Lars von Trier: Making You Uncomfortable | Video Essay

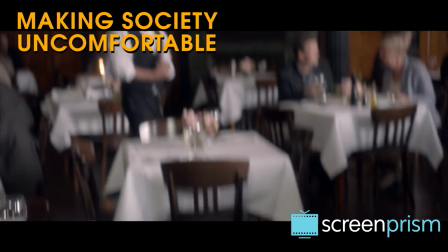12:18 These films all feature lead women who are making society uncomfortable, they're expressing desire,
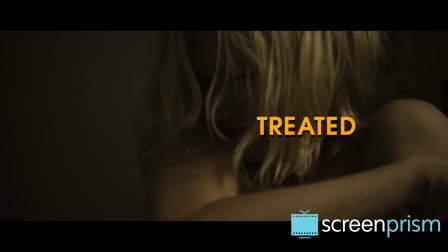12:23 they're expressing inconvenient aspects of their psyche, aspects that we may view as unhealthy or see as needing to be cured,
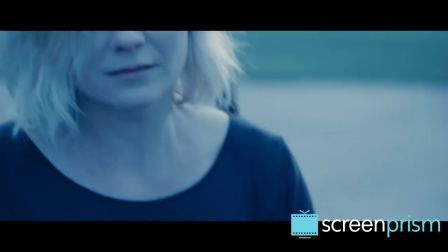12:31 treated, or even repressed. But Von Trier is not interested in seeing these women cured.
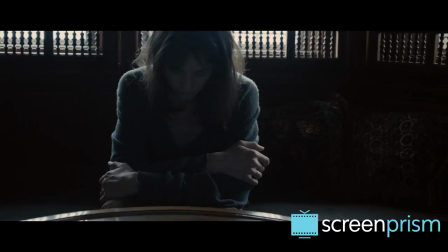12:37 Controversially, he often embraces their perceived dysfunction as a hidden strength or something that should not be rejected.
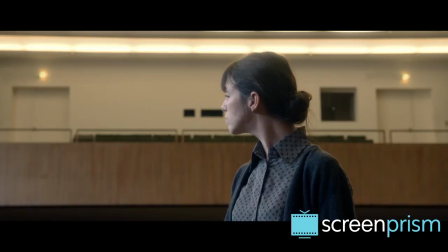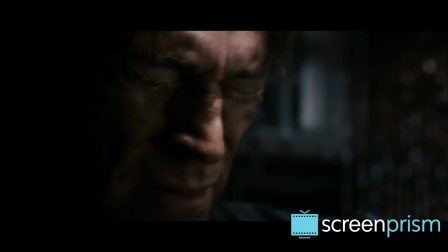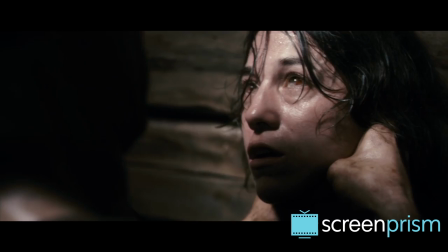12:57 It goes without saying that a Von Trier film is never going to end with a politically correct message.
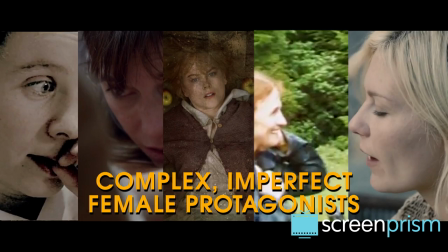13:03 Yet he's given us many films in which vastly complex and imperfect female protagonists
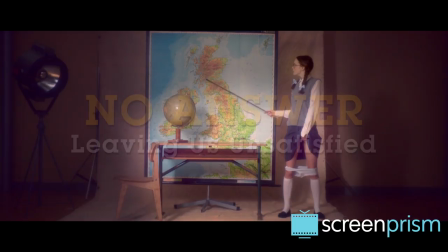13:08 get to explore the extremes of their desires and the truths of their inner natures.
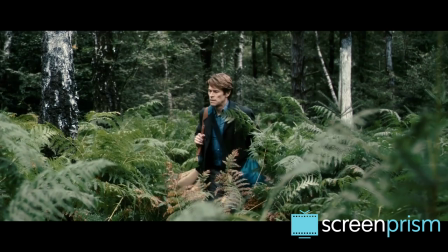13:15 Watching the film, we may start to have intellectual insights or revelations,
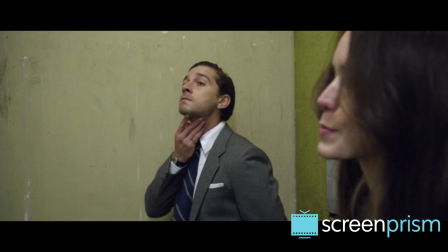13:19 and we may start to expect that we'll arrive somewhere definite and grasp some kind of answer to the questions he's posing.
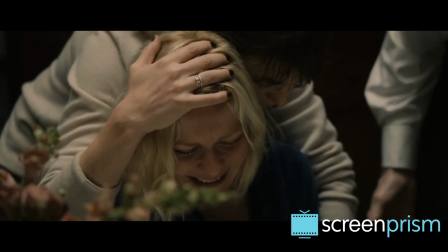13:25 But usually this is a false expectation.
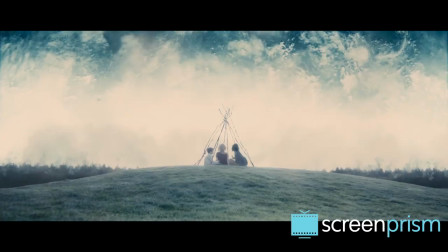13:28 As we've said, Melancholia does illustrate his thesis that depressed people are better in a crisis because they can face the truth, but in the end, we just cut out.
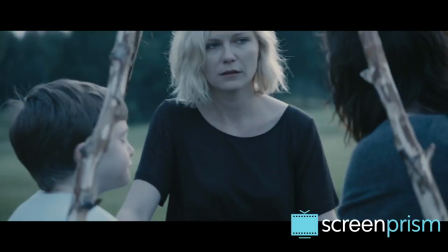13:37 And we're left wondering how useful that talent for facing apocalypse really is. if everyone just dies pretty quickly anyway.
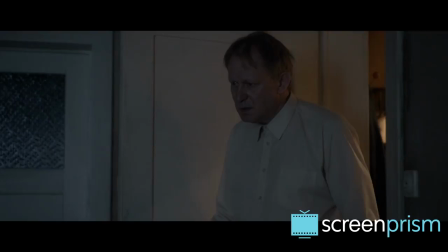13:45 The impulse that most of us have to hope for some kind of resolution or message in the end is again thwarted,
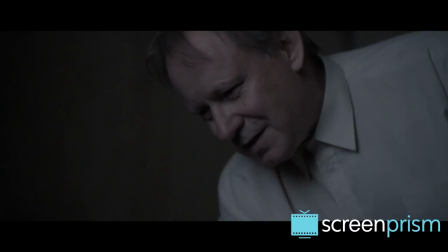13:51 because that resolution or message would reduce everything we've just seen to something comfortable.
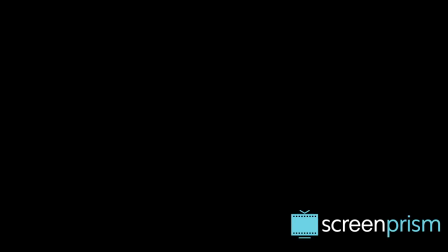13:57 And the last thing Von Trier ever wants is to make us feel comfortable.
You f*** thousands of men.
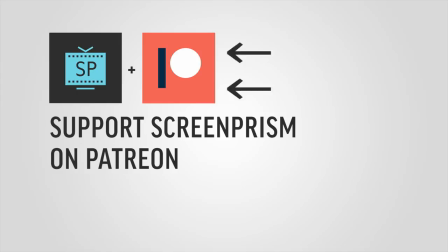14:07 Thanks for watching and if you like our videos, please consider supporting us on Patreon. Just click this link here.
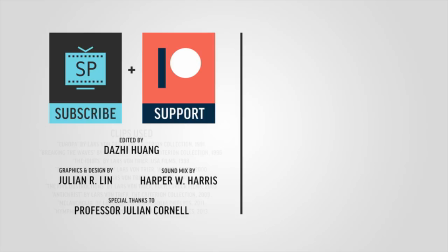14:13 We spend a lot of time making these videos, and every little bit helps. And of course, the very best thing you can do is subscribe to our channel to get access to all of our latest videos.